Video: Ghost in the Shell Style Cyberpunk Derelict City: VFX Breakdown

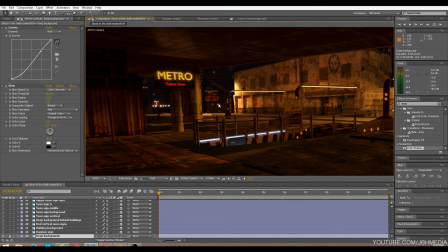Once I did this, I wanted to embellish it with neon signs and some more unique elements.
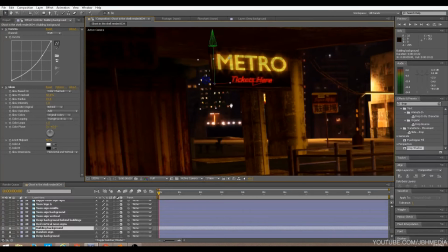I've also added some more buildings. I wanted to create a little bit more light in the background, some kind of accents to the scene.
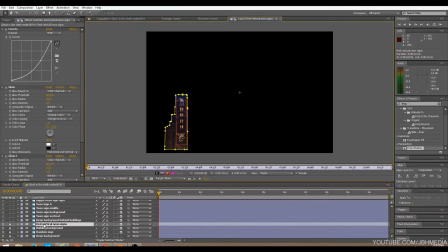And then I've added some neon signs here. This is actually from the same picture.
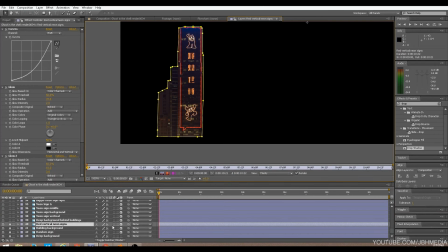I've just masked out a certain portion of it so I could edit just this,
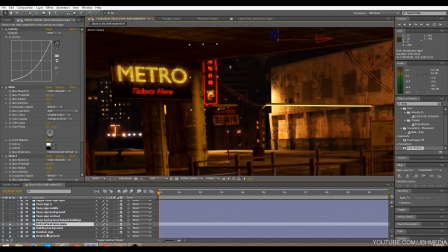and I've manipulated that in 3D space inside of After Effects to match the environment a little bit better. And I've also added to all my neon signs a little glow element, as you can see there, to help bring it to life.
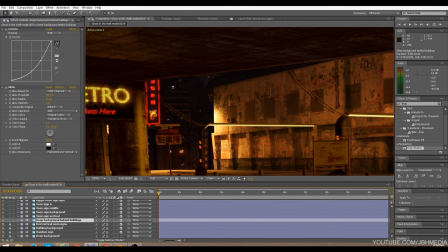I've also added another deep background here. There's some empty space here, so I wanted to kind of fill that in.
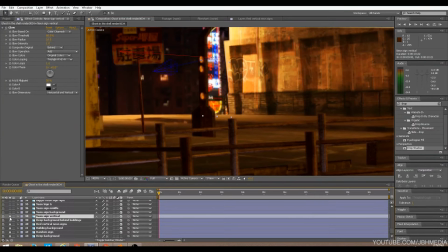But yeah, I just kind of added different layers of neon signs, created this another neon sign, and again I'm doing these inside of the 3D workspace, so you can actually change the perspective of these as you like. So I just kept adding more and more signs.
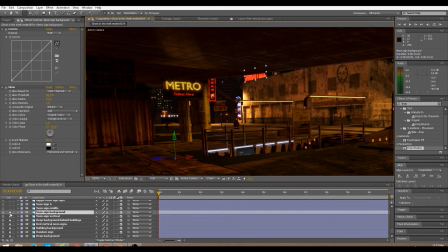This one is here. I've added this sign kind of to the top of the building here. Again, I've added a glow to that as well.
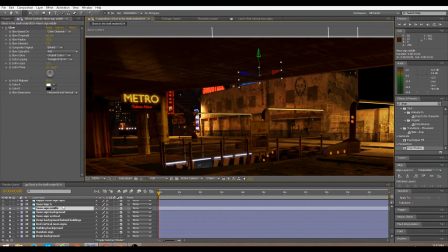Another neon sign here, again to fill in that empty space. Yet another one here on top of the buildings here.
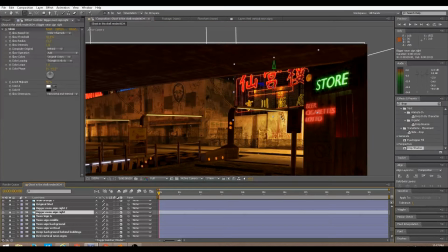Finally, I needed to fill in this empty space here, so I took a big neon sign and placed it just behind our building in the original shot here.
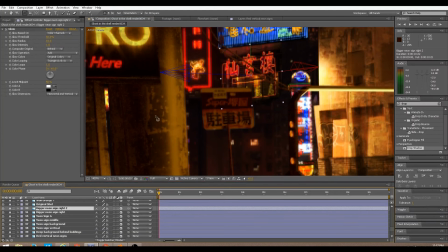I added one more duplicate of that sign, a little bit smaller here in the background, to match the perspective there.
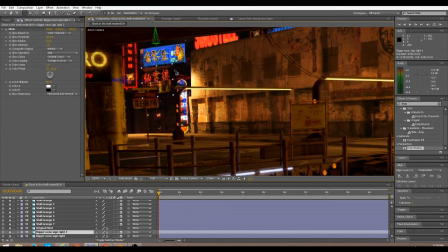And then, yeah, that's pretty much it for the background.
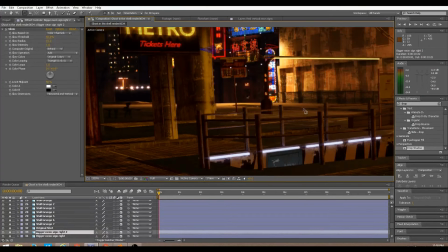And one of the things I noticed is that the seam between the
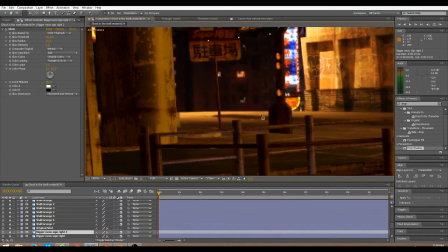foreground original shot and the background city was a little bit off to me. You can see the kind of the seam here doesn't really blend into the environment. So what I did is I added a little fence here to kind of make it blend into the environment a little bit more, like there was kind of a drop here before the city really began.
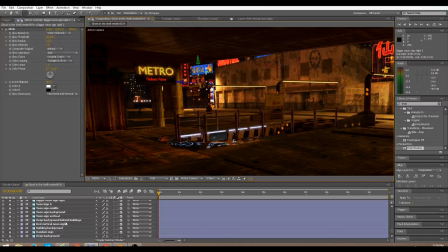So that was one thing I did to kind of blend those two worlds together. And yeah, that's pretty much it. I added a little adjustment layer with some grain, and then I also added a little LUT through some curves, in addition to decreasing the saturation as well.
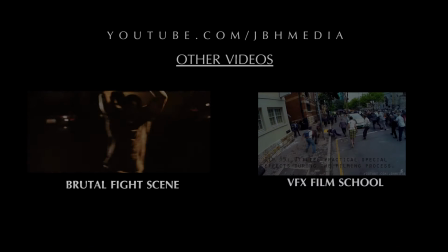But yeah, that's pretty much it, guys. Hope this video was helpful.
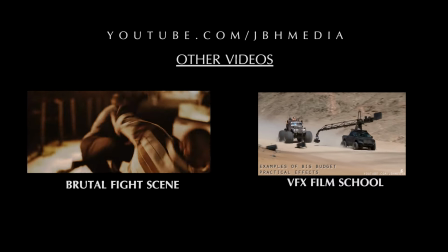As always, feel free to leave a comment if you have any questions or suggestions, and I'll get back to you as soon as I can. The JBH Media Facebook page is in the description below.
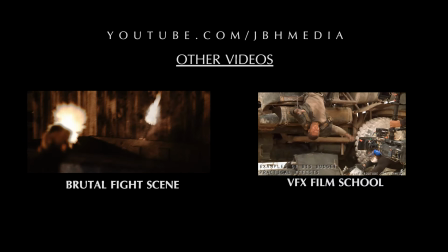If you want to like it there to get the latest updates, feel free to do so. And yeah, I'll see you guys next time. If you like this video, feel free to give it a share.